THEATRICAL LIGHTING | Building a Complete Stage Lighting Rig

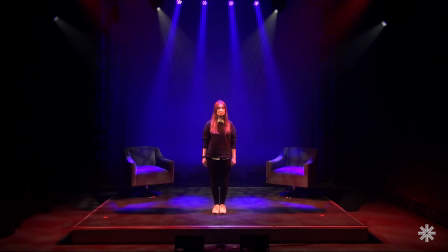The full range of static and moving head luminaires from VariLight offer a complete theatrical lighting solution.
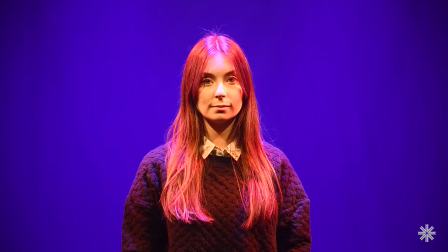With advanced features, high output, and excellent color rendering,
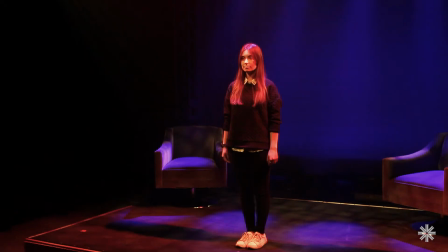these fixtures create a variety of beautiful and dramatic looks, perfect for schools, houses of worship, or other theatrical applications.
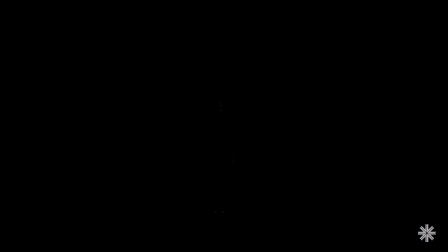To build the lighting solution, we will begin with a basic downlight,
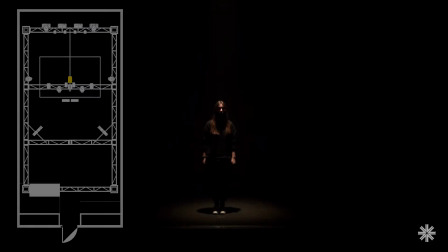which gives a good wash of the stage and helps highlight a speaker and separate them from the background.
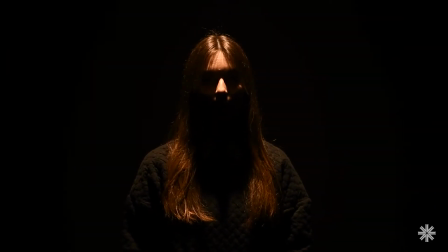As you can see, when you use a top light by itself on a person, it can also create a very dramatic look.
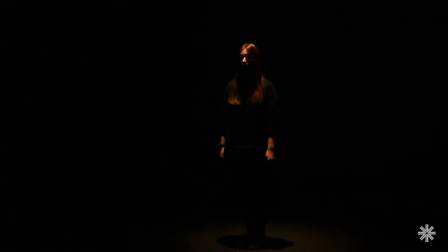A good fixture to use for a downlight would be a Fresnel, such as the Cantata LED.
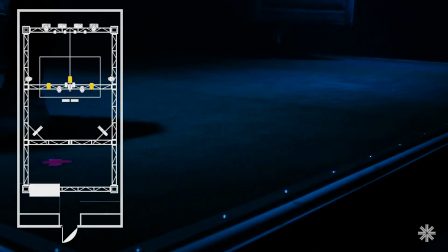These lights have a nice soft edge so you can easily blend multiple fixtures on the stage. The Cantata also has a high CRI for excellent color rendering of skin tones.
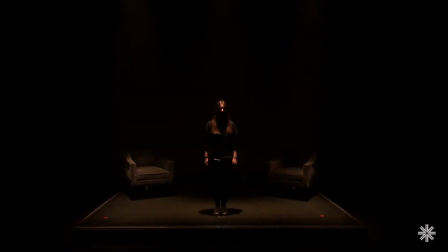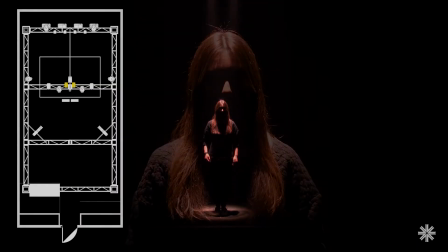Another option for a downlight is to use a motorized PAR, such as a Verilite VL800 PRO PAR.
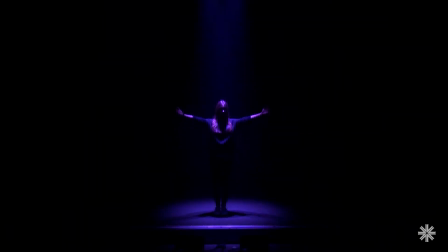In addition to having the soft edge we mentioned, these luminaires have a motorized zoom. This allows the user to size the beam precisely where they want it at different widths throughout the production,
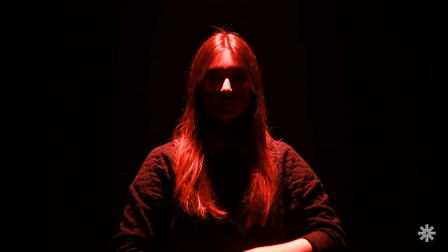without having to climb a ladder or use a lift.
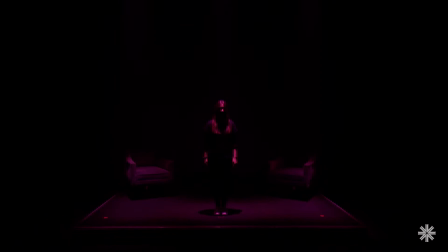Of course, it's hard to see the subject's face with it lit from this angle. So we need a key light.
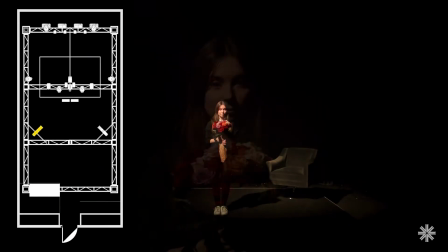For key lighting, designers typically use a profile luminaire such as this Leco LED.
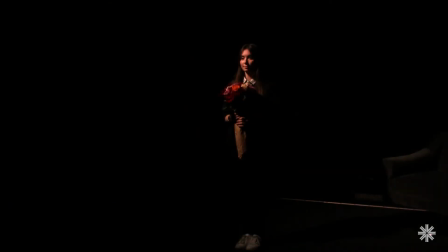These fixtures have a hard edge and framing shutters that can be adjusted to only light our subject.
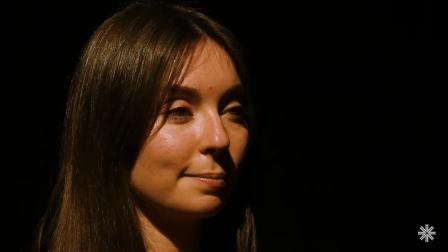There are many ways to implement key light,
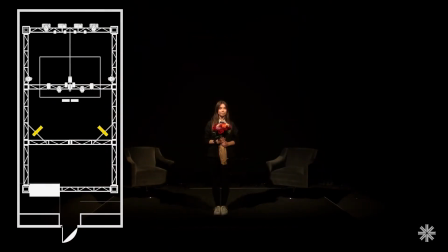but one of the most common ways is to place two hard edge profile fixtures from the front at 45 degrees to the subject.
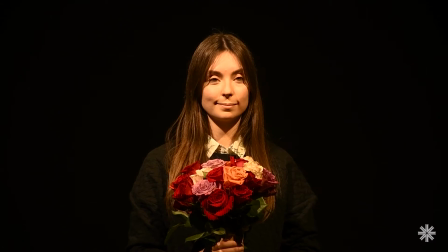As you can see, now the actor's face is cleanly lit, and one can determine facial expressions.
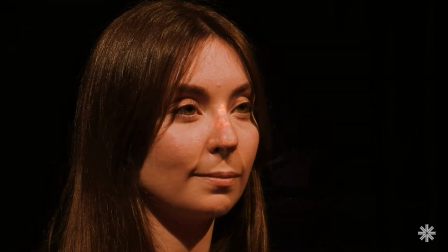Usually, higher quality lighting instruments are used for key lighting.
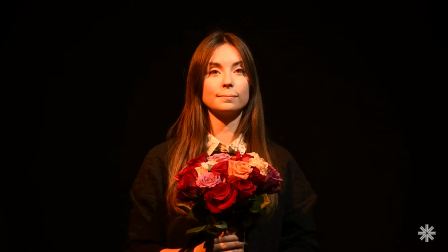The tunable white light on a Leco LED has great color rendering, which brings out the natural skin tones of the subject.
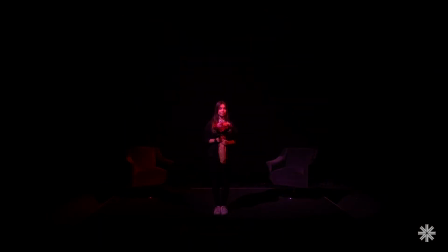However, sometimes stark colors can be introduced to add dramatic effect.
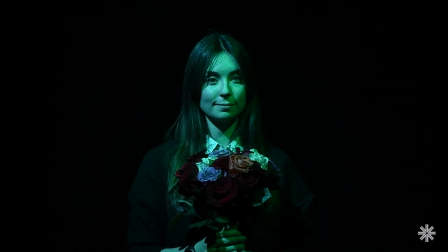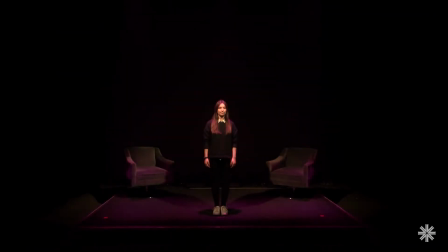We can also add footlights.
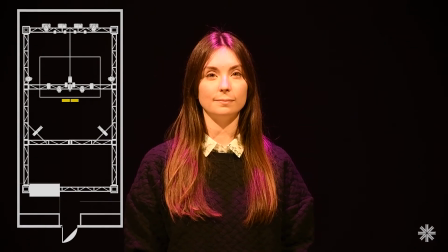Strip lights such as the Aurora LED are great for footlights because their low profile doesn't restrict sightlines.
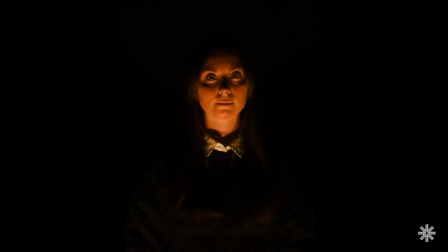And because they are theatrical strip luminaires from the same family, they are color matched with the Lico and the Cantata and have great color rendering.
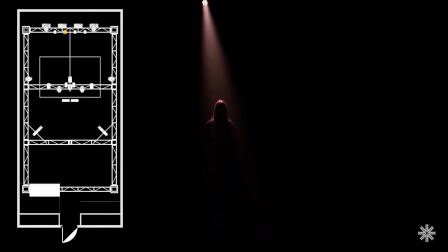To help our actors stand out from the background even more, we can add a backlight behind our subject.
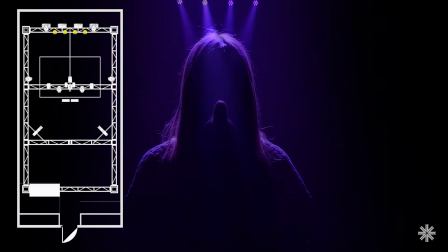You can do this with either a soft edge wash fixture like the VL800 Event Wash,
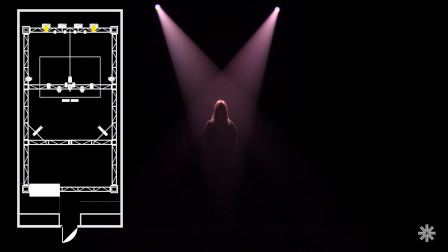or a hard edge profile such as the VL800 Event Profile, depending on your preference.
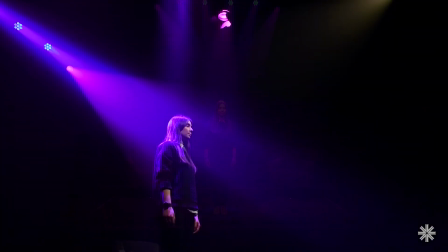Another way to fill the space is using side lighting.
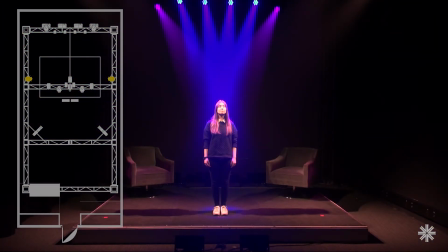You can have fixtures mounted high, like we have them here, or down low, or running all the way in between.
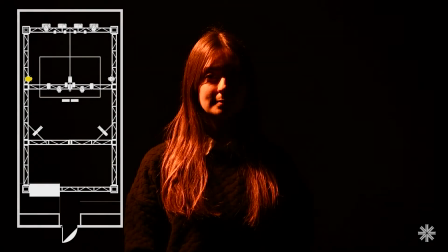Side lights are often PAR fixtures, such as the VL800 Event PAR,
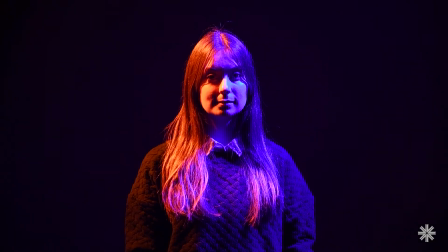as they have a soft edge for a nice wash of color from the sides of the subject and across the stage.
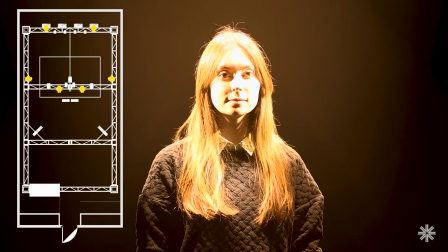You can also place moving head fixtures anywhere in your rig, including sides, key,
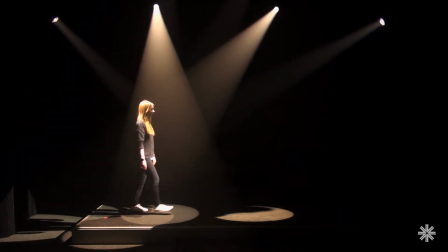top, or backlighting, to either replace static fixtures or as additional effect lights.